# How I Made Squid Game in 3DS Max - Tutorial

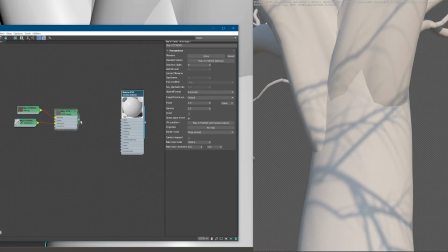490s
Eventually I found one, I believe I did some tweaking to make it seamless, then generated a normal map, and then,
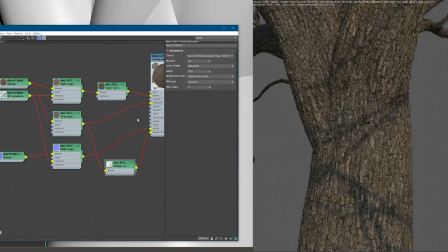495s
using a grayscale version of the texture, piped into a displacement map I was able to get a really nice final result.
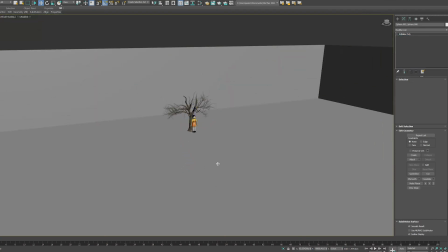501s
Now moving on to the surrounding environment starting with the ground.
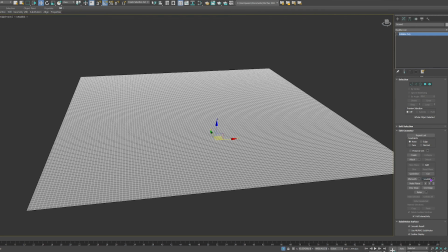504s
I tessellated the ground plane a few times to give us some more geometry to play with so then I could add a noise modifier and get some subtle height variation.
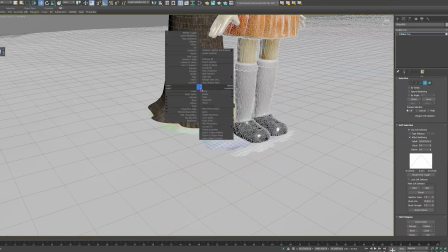512s
I selected a little area around the tree, detached that from the ground plane and repeated the process so I could add a little bit more detail and make it so the tree feels rooted in the ground.
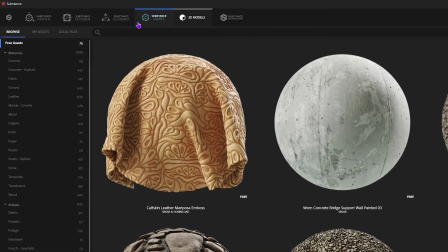520s
Whenever I'm after some quick detailed materials I often turn to substance source and that is exactly what I did here.
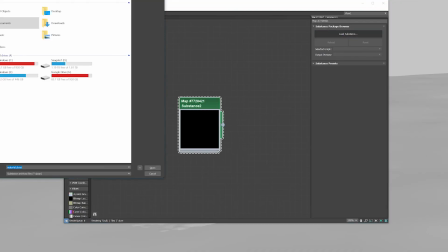526s
3ds max these days comes with direct substance integration. Whether you decide to load the substance node manually or send the material directly from substance source
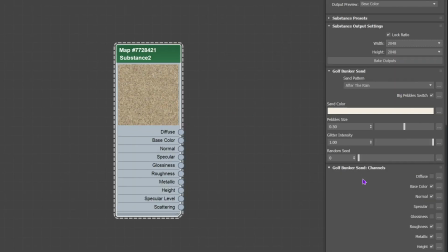535s
you can get these often procedural materials into your scenes to give you a lot of creative freedom.
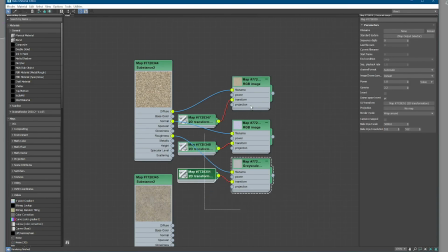540s
I linked up two of my chosen substance materials into octane glossy shaders making
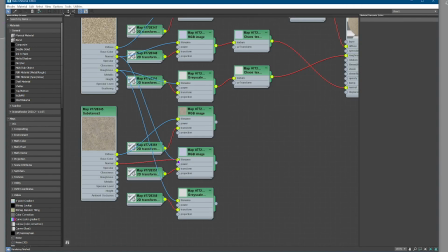545s
sure my rgb and grayscale image mapping nodes for octane were set to a gamma of 1.
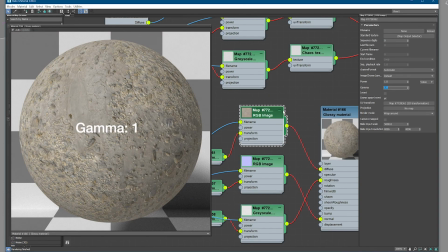551s
Very important to convert them over to the gamma setup that we are using.
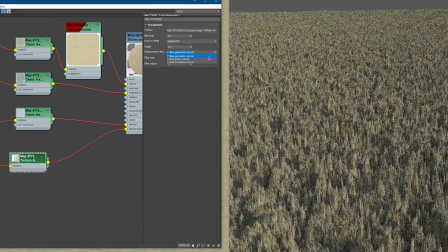554s
Using texture displacement and a lot of playing around, I ended up with a nice base layer of sand and a layer of pebbly soil.
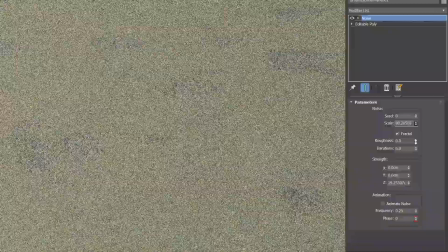561s
Then using a noise modifier, I was able to control how much of each material I got to show through the surface of the ground.
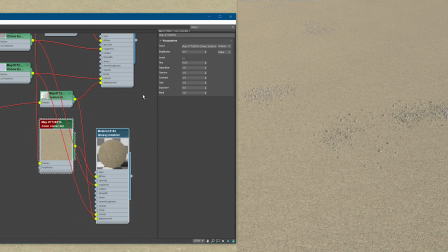568s
To avoid the look of one consistent shade of sand, I used a darker version of the sand material and piped it into a mix material.
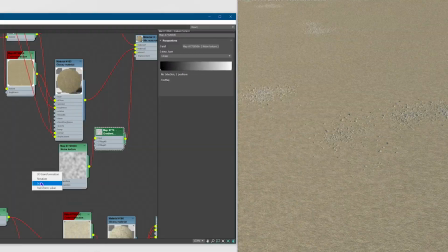574s
Then using the black and white values of a noise map, I could tell the mix material where to show patches of light sand and dark sand.
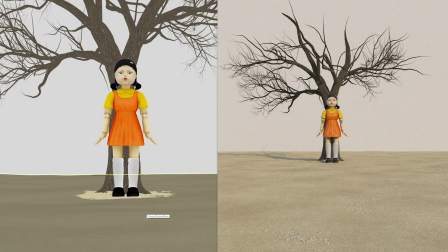580s
But the ground isn't done yet. I decided I needed even more variation for greater realism. So for that, I decided to use Tyflow.
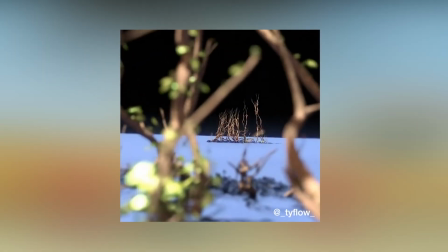587s
It's an amazing free plugin that basically completely overhauls 3ds Max's native particle flow system.
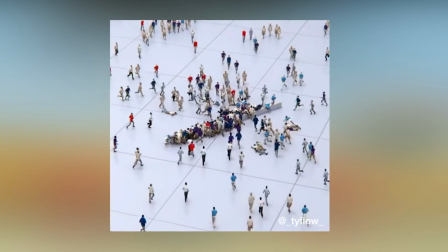594s
What that means in our case is it's going to be really easy to scatter details randomly across the ground.
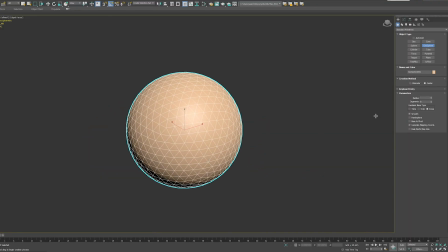599s
I modeled four pebbles of different sizes using a geosphere and taking a noise modifier set to fractal.
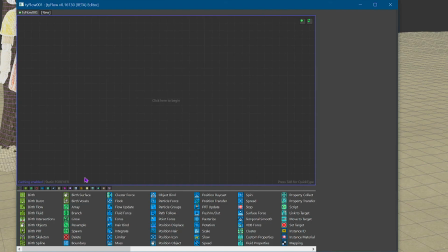604s
Now this isn't a Tyflow tutorial, so let's keep this brief. But basically I said, Hey, Tyflo, can you create me a new birth event for 15,000 objects?
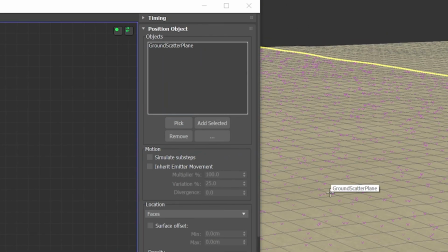612s
Can you position them on this ground floor plane? Can you display this list of items?
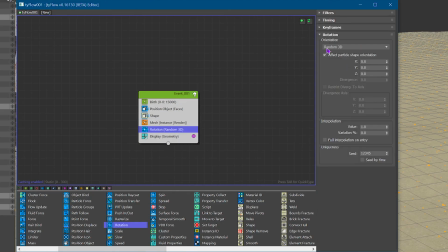618s
And hey, can you make sure they render and make sure they are so random that you can't even tell that they are the same four rocks repeated throughout the whole scene?
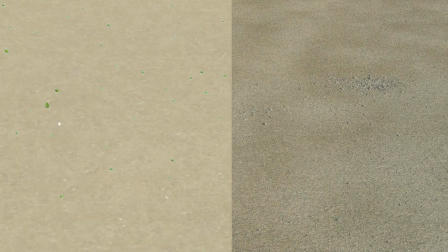626s
And Tyflo was like, yeah, man, no problem. And there we go. Layering all of those elements together created this really nice detailed ground.
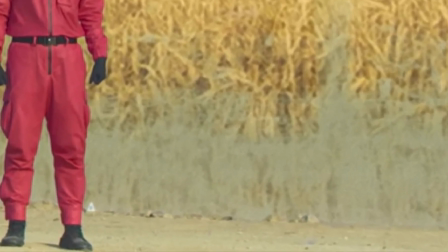633s
In the background of our reference, I noticed there were some larger stones collecting where the wall meets the ground.
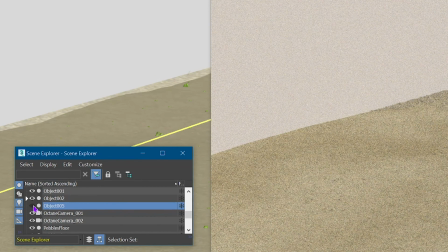638s
So I added a small incline with an exaggerated version of the pebbles material from earlier to make it seem as though extra things are Collecting along the bottom of the wall.
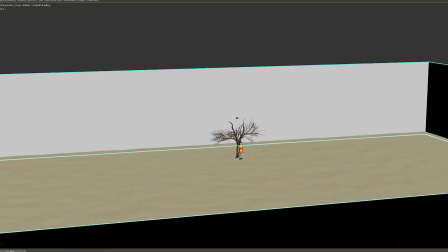646s
Speaking of the wall,
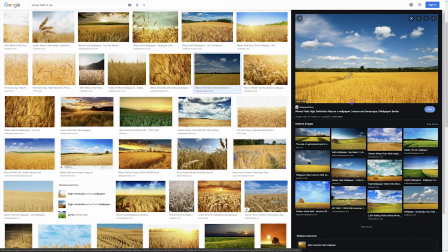647s
it was time to create our background I quickly came to the conclusion that if I wanted a background that looked pretty similar to the show I would have to recreate a lot of it from scratch.
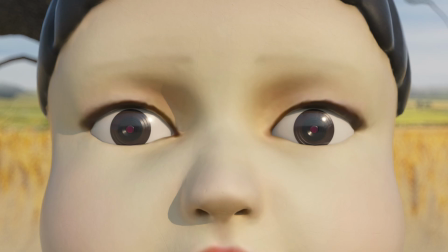656s
Now in the first couple of test renders that I did This was the background that I used.
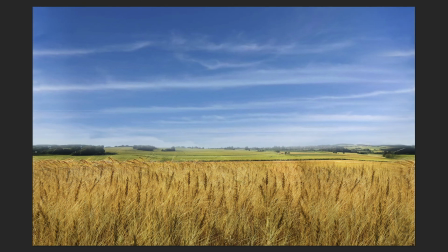660s
It was created in Photoshop layering three different images together I decided I did a pretty poor job So I added some more wheat and some trees.
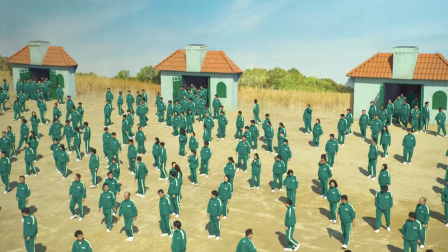667s
It still didn't look right without the unique looking farm hut in the background. I did try hunting around online for one, but no luck there.
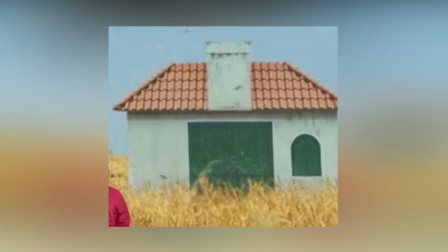672s
And this was the best result I got, trying to AI upscale it. Yeah, it was a job for Photoshop.
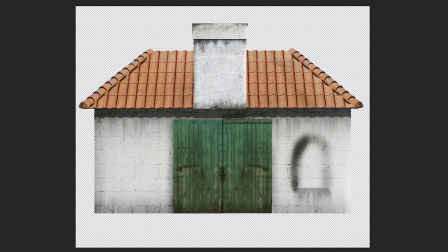678s
Now it's a bit beyond the scope of this tutorial, but I used artistic interpretation to rebuild the hut piece by piece. It was then nice and high res to be put on our background image and some more wheat just to incorporate it.
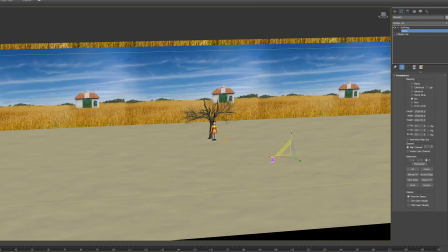690s
Then I brought it into the scene and you can see that I made it seamless so I have a bit more freedom to move the camera without seeing a seam on the background.
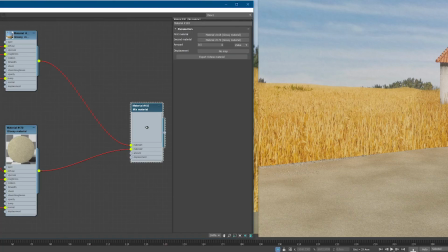697s
I mixed the wall and the sand material together to make it look as though some sand was kicked up the bottom of the wall.
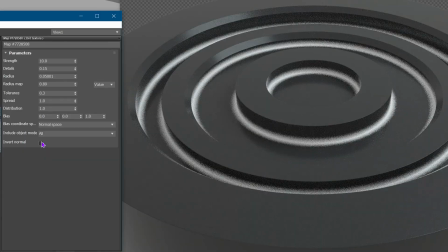702s
I controlled this using a dirt texture node, which works along concave or convex edge normals.
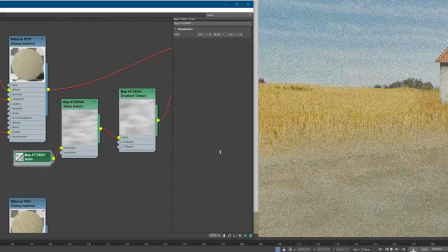707s
To make it look a bit more random, I used, you guessed it, another noise texture map, and another gradient map to control the values of the noise texture.
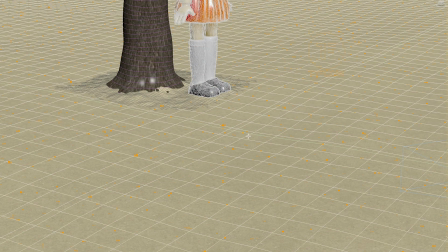714s
I then realized I needed to add the pinkish red finishing line on the ground, so I cut out a strip from the ground plane and used a similar material setup to the wall,
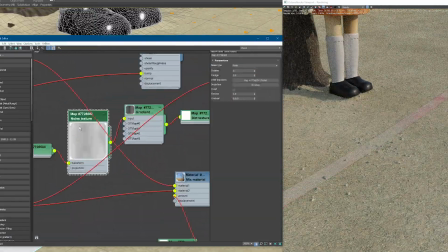722s
and a dirt texture node to control a dusting of sand over the top of it. Delicious.
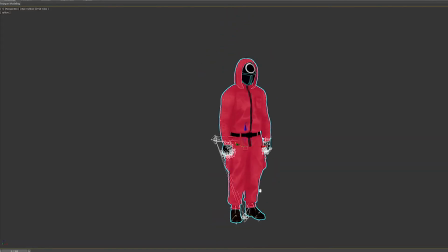726s
The last thing I did was bring in the soldiers from TurboSquid and link up their PBR texture maps.
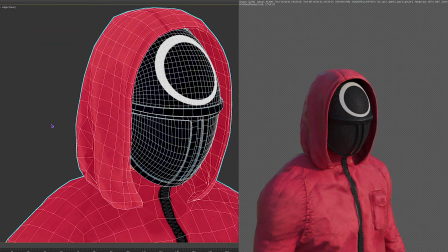731s
And they were pretty much good to go straight out of the box. And that is it. Our Squid Game 3D scene is complete.